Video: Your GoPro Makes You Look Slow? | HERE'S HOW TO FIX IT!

So we leave it in auto. And we also have some tips later on what we use to get really good audio on our GoPros. So that was me just running through the settings really quick to show you what they are. So hopefully you have your GoPro set to all those settings now. And now I'm going to explain why we use those settings. So you guys are probably wondering, how does that make my footage look that much faster? And those settings will help, but here's the real secret. You may have seen it at the beginning of the video and wondered what exactly that was on my GoPro. And it's these ND filters right here.
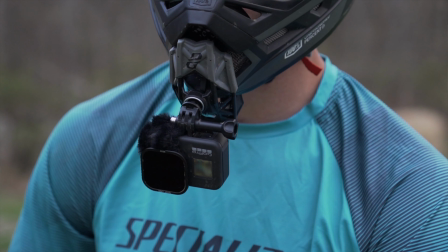(4:43)
ND filters, in the simplest terms, are like sunglasses for your lens or sunglasses for your camera. And what that does is it allows you to use a slower shutter speed. Shutter speed is how fast each frame is taken during a video or an image.
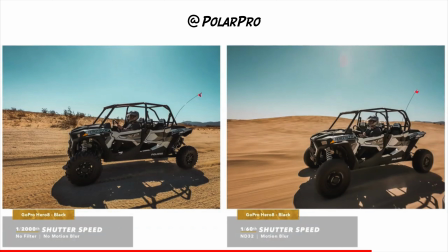(4:58)
An easy way to explain it is if a car was driving by and you wanted to freeze that car in time, you're going to have to use a really, really fast shutter speed. And the reason you don't want fast shutter speeds for action sports is that it makes everything look slow. In order to get that realistic look, you need a way to drop the shutter speed, and on a GoPro, an ND filter is the only way to do that. ND filters are a pretty cheap addition to your GoPro, and they really do help a lot. They make that video look way more realistic than what it actually is. So now I'm going to show you some examples to prove that.
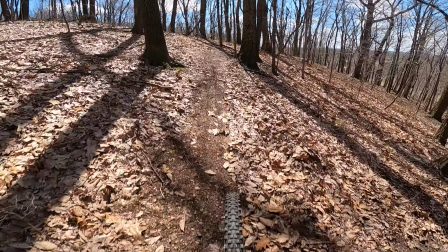(5:32)
So this first video I'm showing you is Chase running his GoPro at 60 frames per second instead of 24 with no ND filters.
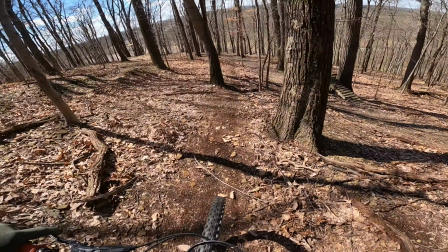(5:40)
Take a look at how clear everything is in this and how sharp everything is. But you notice that it's making the trail look super slow.
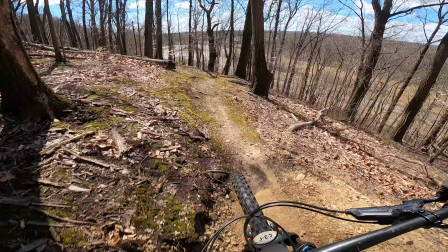(5:47)
You know, riding trails, they look way faster than this.
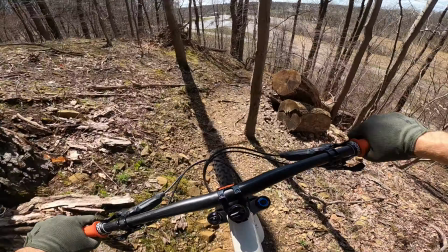(5:50)
And this is because the shutter speed is so high because he's shooting at 60 frames per second with no ND filters.
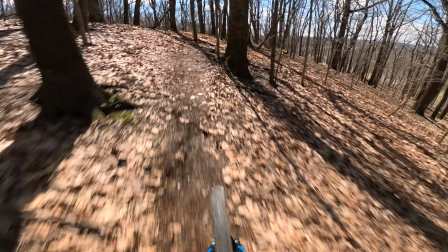(5:57)
Now in this video right off the bat, you can tell that it looks much faster and much more realistic.
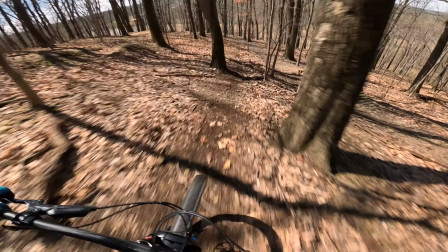(6:02)
Looking down at the bottom of the screen at the trail, you get all that nice motion blur that you typically see while you're actually riding it as well.
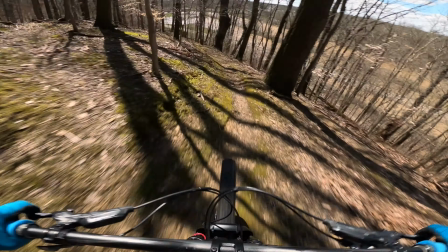(6:10)
It makes the trail look way more realistic and all around just gives it a better feel.
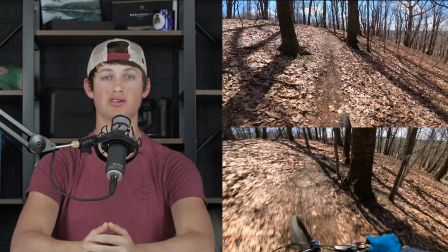(6:15)
Now, here's those two videos side by side so you can get a super clear comparison in real time on
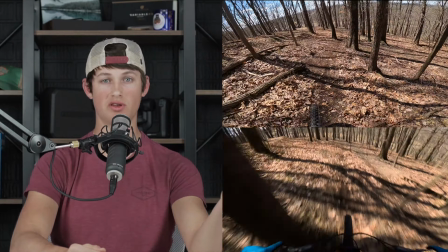(6:21)
the same exact trail on the difference between 60 frames with no ND filter and 24 frames with an ND filter. Now I'm sure you guys are wondering, what about the same frame rate just with and without an ND filter? So we got that for you as well.
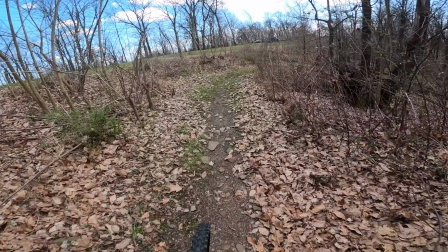(6:38)
Here is the video of Chase running his GoPro at 24 frames per second, all of the settings I just showed you without an ND filter.
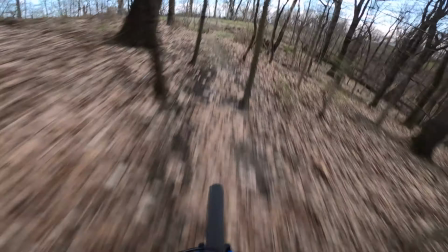(6:45)
And then here is me running the same settings with the ND filter. So here's the difference. Now you guys should be able to see the difference in that, but if not, I'm going to show you side by side again with a screenshot.
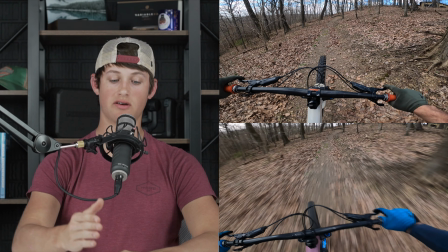(6:59)
So here is a frozen frame from each of the videos. In Chase's frame, you can clearly see that all of the ground is still in focus. And here's the frame from the exact same position on the same trail, except I'm using the correct ND filter.
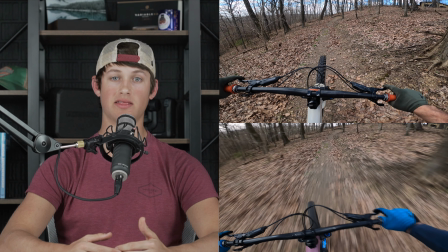(7:15)
Now you can notice all of the motion blur going on the ground, and that's going to help make the trail once again just look that much faster and more realistic. So this clearly shows the effects that ND filters and the correct settings have on your footage. Now this pack of NDs comes with a few different levels of ND. I typically always stick with the ND32. That's going to give you enough ND to get that shutter speed down to where around it needs to be. So if you're wondering that, that's the one that I typically use all the time unless I'm riding in the evening when the sun might be going down. Then I might bump down to the next level. Now that brings us to audio. Everyone likes to be able to hear what's going on in the video. GoPros don't typically do a very good job of handling a high-speed wind noise.
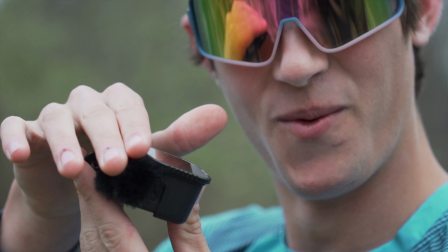(7:59)
That's why we picked up these sticky mic covers to put over all of our mics on our GoPro so that we can get our GoPros sounding nice and crisp. They're pretty cheap and come in large packs, so it's an easy upgrade that you can do to your GoPro to get that much better quality out of your footage.